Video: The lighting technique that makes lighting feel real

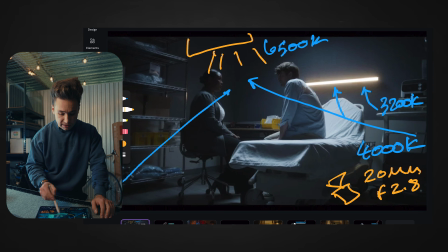We're taking the viewer's eyes into the middle of the frame, which is the story, which is the character, the subject of what we want them to focus on.
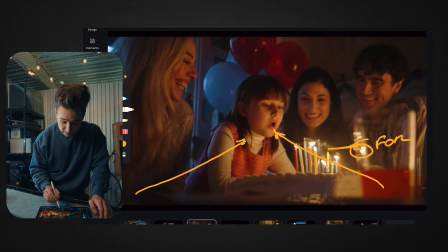And so we have this, right? And then we have the camera nice and low.
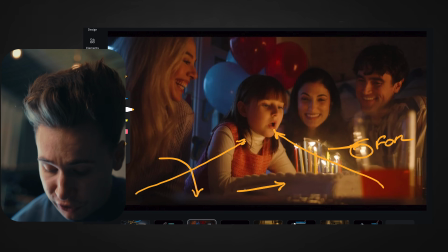So you're feeling the tabletop here, you're feeling the cake here, and you're just having these beautiful foreground things to create that illusion of depth. So we make it less flat.
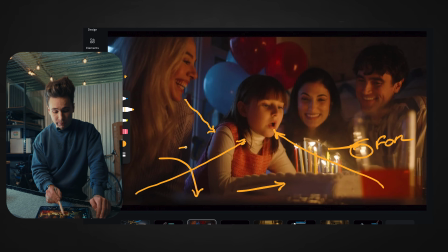One last thing is the window is backlighting her here, creating this blue separation between the tungsten on her face and the blue in the background.
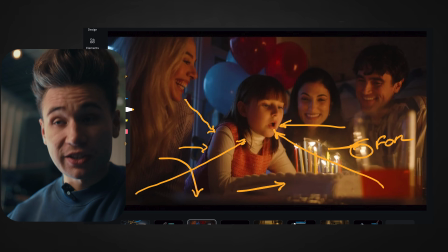So it's creating this beautiful depth. And we're also using color contrast with the set decoration and the clothing.
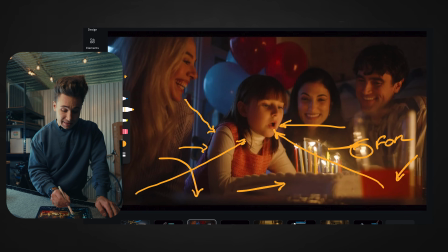We have this red juice here. We have red balloons that contrast the blue windows and the blue balloons. And that helps create this unified image with colors. I actually go into this shot here, which is one of my favorite shots of the entire thing.
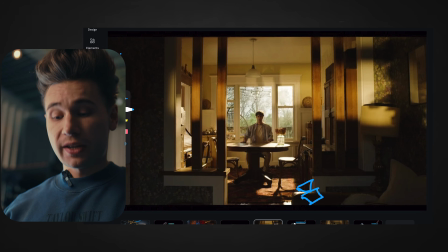And we have this wide frame here. we're finding layers again, right? And We're shooting through this doorway here.
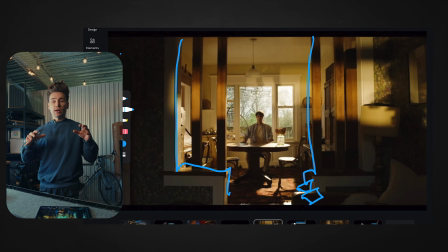And I'm always, you notice there's a theme here. When I'm approaching a scene, I'm always finding the composition first before thinking about lighting.
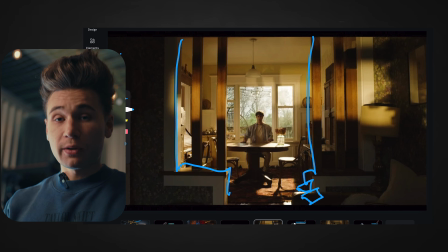So I find with my phone where I'm going to frame up our composition.
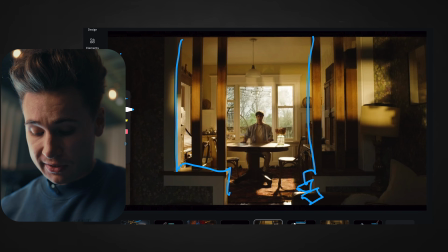And so I tried out a couple different lenses on my phone. I felt like the 20mm was the best.
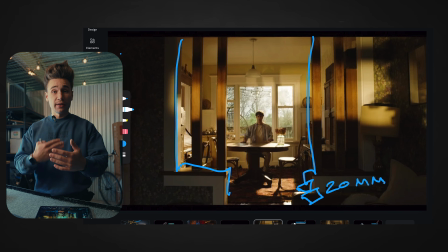And I set it up here just because I felt like the compression of like a 35mm would make it too flat.
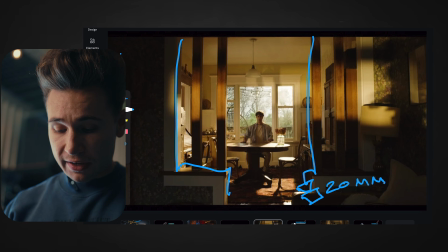So I kept it on a 20mm. And so that created this beautiful kind of distance between our character and our camera. And then I knew that I was going to backlight him with the window because I wanted to create these layers.
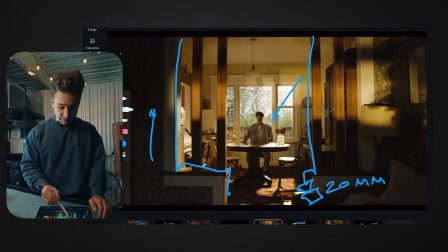I wanted to have this foreground of darkness. I wanted to have this midground of kind of like the skin tone litness. And then I wanted to use this background, this depth from the background as the backlight, the window that's motivating the backlight.
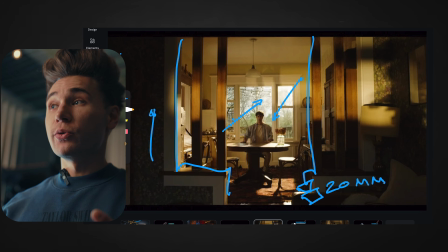So I started with the backlight first because I think that helps me, you know, create a far side key, helps me kind of create a more moody image. And I like to start with the backlight. It's just the system I kind of use is starting with the backlight.
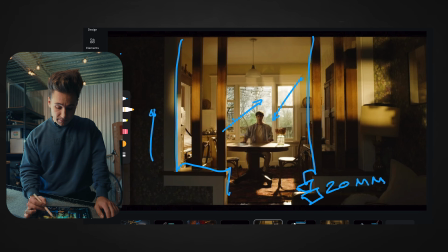So I used a 1K, the Godox 1K, and I have that at 3200 Kelvins and my camera at 5600 Kelvins
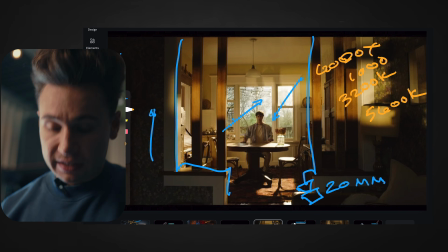just to create this warmer kind of daylight look in there. You can see on the floor here, you can see on the table, you can see all over.
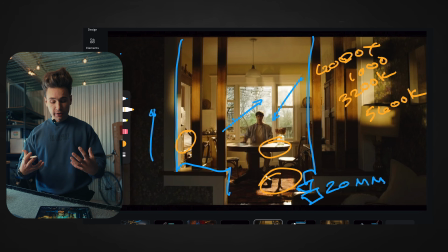It's just really warm, it's rich. The colors are feeling like morning sun, right? And so that's what this 3200 Kelvins does when you put your lights outside.
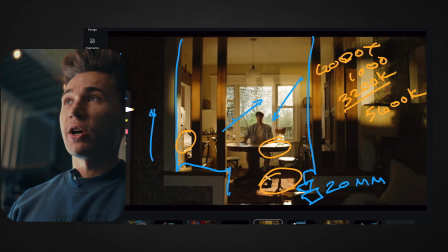It creates this beautiful warmth to it. I worked with this one cinematographer on Superman and Lois, and he would use, in all his day scenes, he would use tungsten lights, 3200 Kelvin lights.
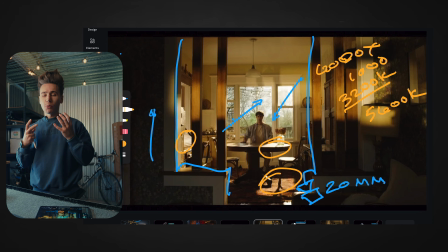And this would create this beautiful, just like this beautiful morning ray in all the day scenes and gave this life to it.
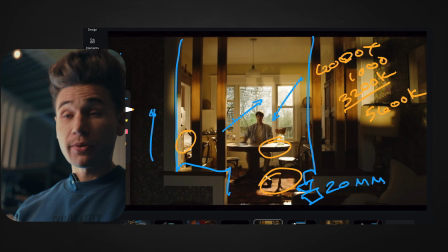And it was just so beautiful, gave this beautiful richness to the scene. And so I took that and wanted to use that in my thing. So that's what I did. I used 3200 Kelvins here. And then this backlight was still too contrasty because there was no other light in the scene.
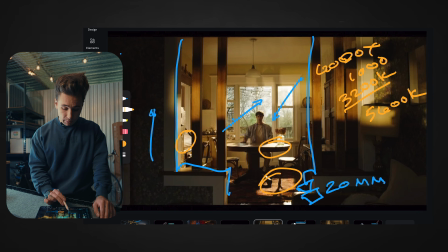Everything else was falling off into darkness. So I was like, okay, I want to edge the character here. I want to have a key light. So what I did, I had a far side key just through this door, it was like 400 with a silk,
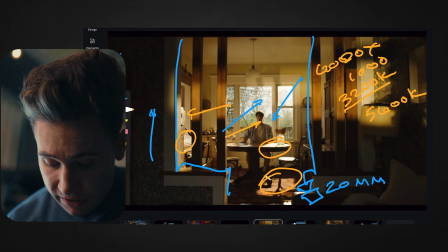just kind of blasting through that door and just kind of edging him here and creating this beautiful defined contrast on his face.
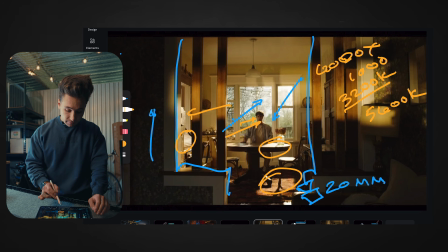You know, we have the shadow side and then we have the lit side. And so that created that beautiful contrast in our frame.
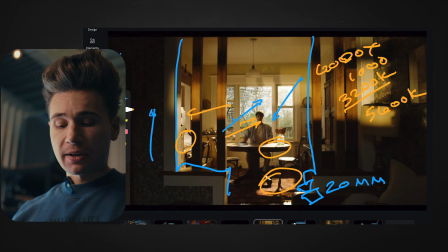We had those two lights kind of set up and I was like, I want to add something else.
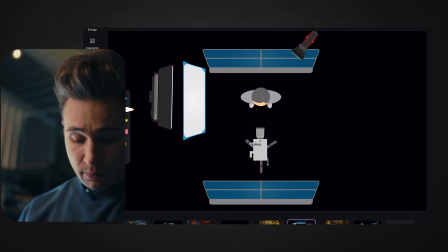So what I did, I actually had a 600X, which was shooting through a window behind our camera. Our camera is facing this way and was shooting through that. And what that was doing was creating this beautiful, hard tungsten light.
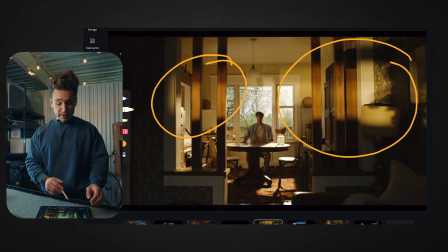And it was just front lighting that. And I thought it was like so organic.
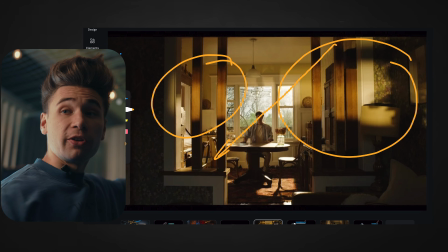It felt like the backlight of the sun that was coming through the window was hitting another building on the other side of the house that we're at and shooting through the windows. And it felt like a reflection. And I thought it was so cool.
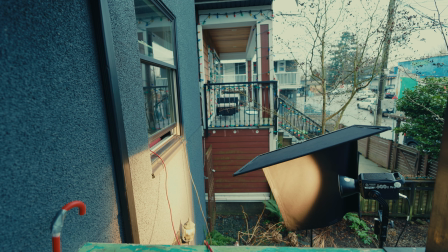And I actually had that 600X super low shooting up through the window from the first floor to the second floor.
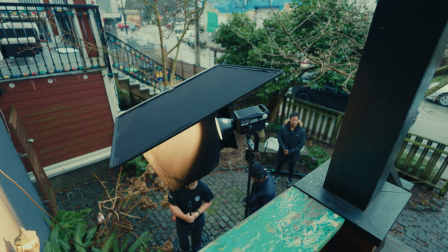And what that did, it created these beautiful shadows.